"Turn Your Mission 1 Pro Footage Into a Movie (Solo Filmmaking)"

So it's great for traveling around with and not having to worry about power issues. It can survive the environment as well. So even if you get caught out in inclement weather or you want to place it in a slightly risky situation, it can also deal with that.
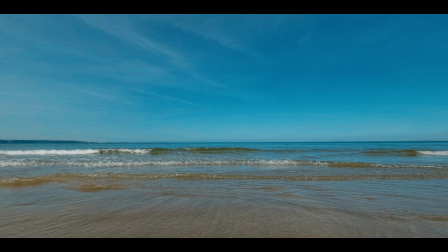262s
And that's something that you don't get with mirrorless cameras or more expensive devices like the gimbal cameras, for example. It also means that it can be mounted in creative ways as well. And you can really think about unusual angles to get that you probably wouldn't be able to get with other types of camera.
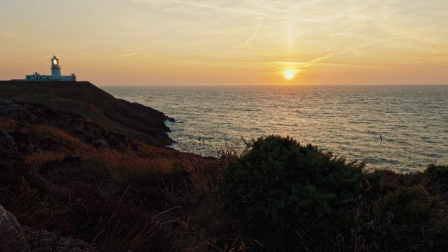280s
On top of that, it also has wide dynamic range thanks to GP-Log2 and its dual gain output capability, which is something that you normally only find on higher end cameras like the Arri Alexa,
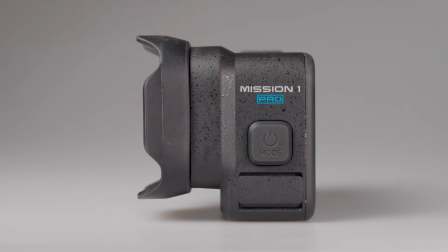291s
and I believe the new Sony FX5 has it as well now. So what doesn't it do well? Well, it's not very good at close focus because it has that 1-inch sensor and there has to be a compromise somewhere. So things that are close to the lens go out of focus. We don't have control over the depth of field. It doesn't have an iris on it. So this is seen as a bit of a negative, but in fact, we can take that disadvantage or those disadvantages and turn them to our benefit in terms of getting shots that are more cinematic. So that's another thing to consider no matter what camera you use, as I mentioned earlier, is looking at the disadvantages of the camera and seeing whether those can be turned around into something that is of benefit to you rather than a disadvantage.
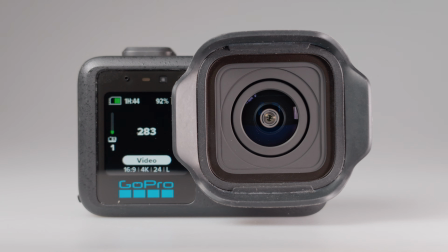343s
So the limited close focusing ability of the Mission 1 Pro allows us to control the appearance of depth in the image.
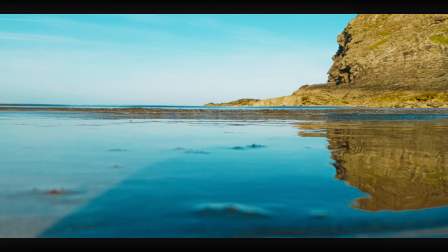351s
We can use it to our advantage. So we can place a camera in positions where it's looking through things,
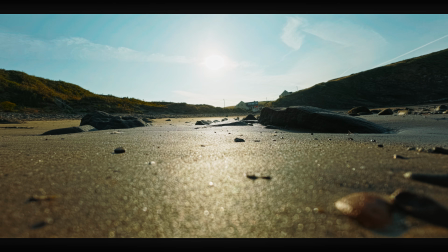357s
or it has some kind of foreground element that we can keep out of focus and hence create that depth in the shot.
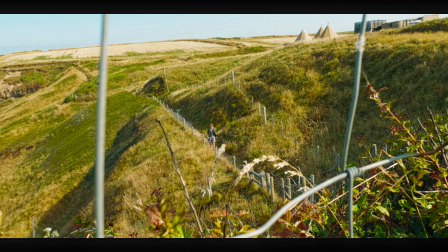365s
And that's something that I strive to do in a lot of the shots in the montage that I created.
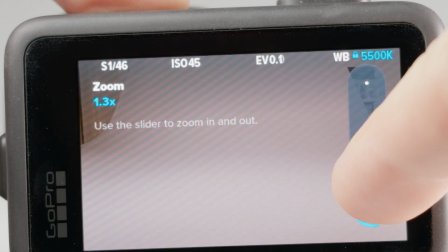371s
We can also use the 2x digital zoom on the camera, and this is effectively lossless because it is cropping in on a very high resolution sensor, and this will exacerbate any of that depth of field effect from the out
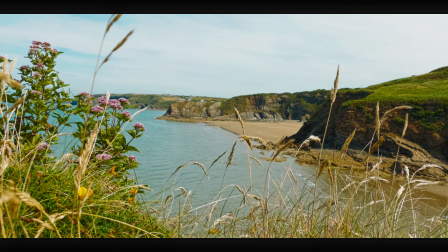386s
of focus objects that are closer to the camera and therefore give more depth to the image even further. There are a few caveats though when you use the 2x zoom on the Mission 1 Pro. The first is that because it is zooming into the high resolution sensor, it's effectively pixel for pixel, which means that it can't use the quad Bayer layout to use the dual gain output, and therefore you do lose dynamic range by quite a substantial degree in the highlights. And when you use both 8K modes and the 2x zoom,
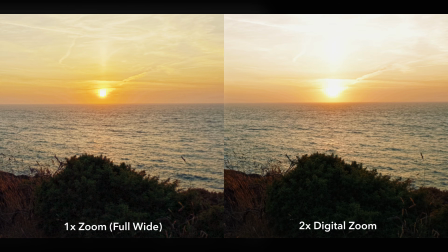422s
you can see on this example image that I've got here, this was taken with the same exposure. One was taken with the 2x zoom and the other was taken with the 1x zoom, i.e. fully wide. And you can see how the dual gain output in the full wide gives a huge amount more dynamic
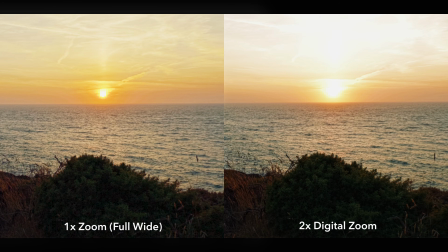439s
range and highlight information than the 2x zoom does. But we can compensate for that with our exposure. We can dial it down. We might get a little less in the shadows.
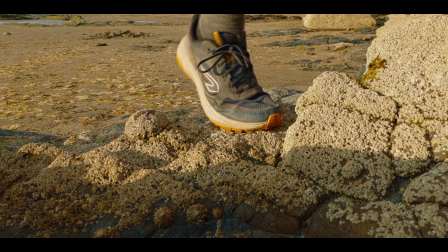453s
But for me, using the 2x zoom, which is something that I used throughout this montage,
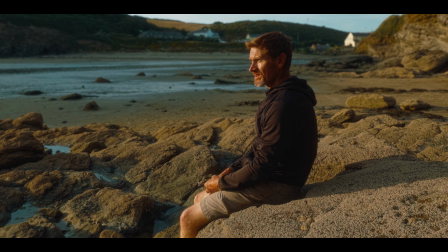460s
makes it look less like an action camera. By using that 2x zoom, you lose that action camera look.
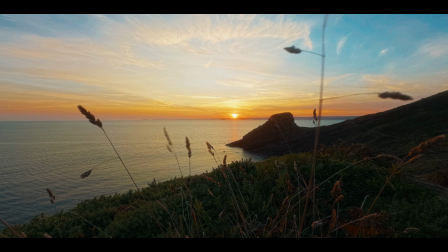466s
And that's something that I strived for when making this. If I'd have kept it fully wide, it would have been very obvious that it was some sort of action camera, but using 2x zoom gets rid of that effect, even though you lose a bit of dynamic range in the process.
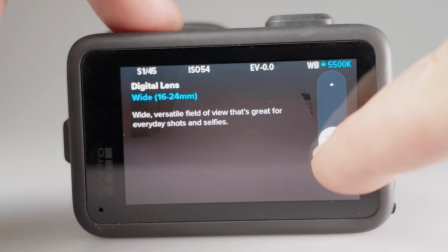483s
Something else that is important to lose that action camera look is to put the digital lens setting to the linear setting. That gets rid of any of the fisheye distortion effect.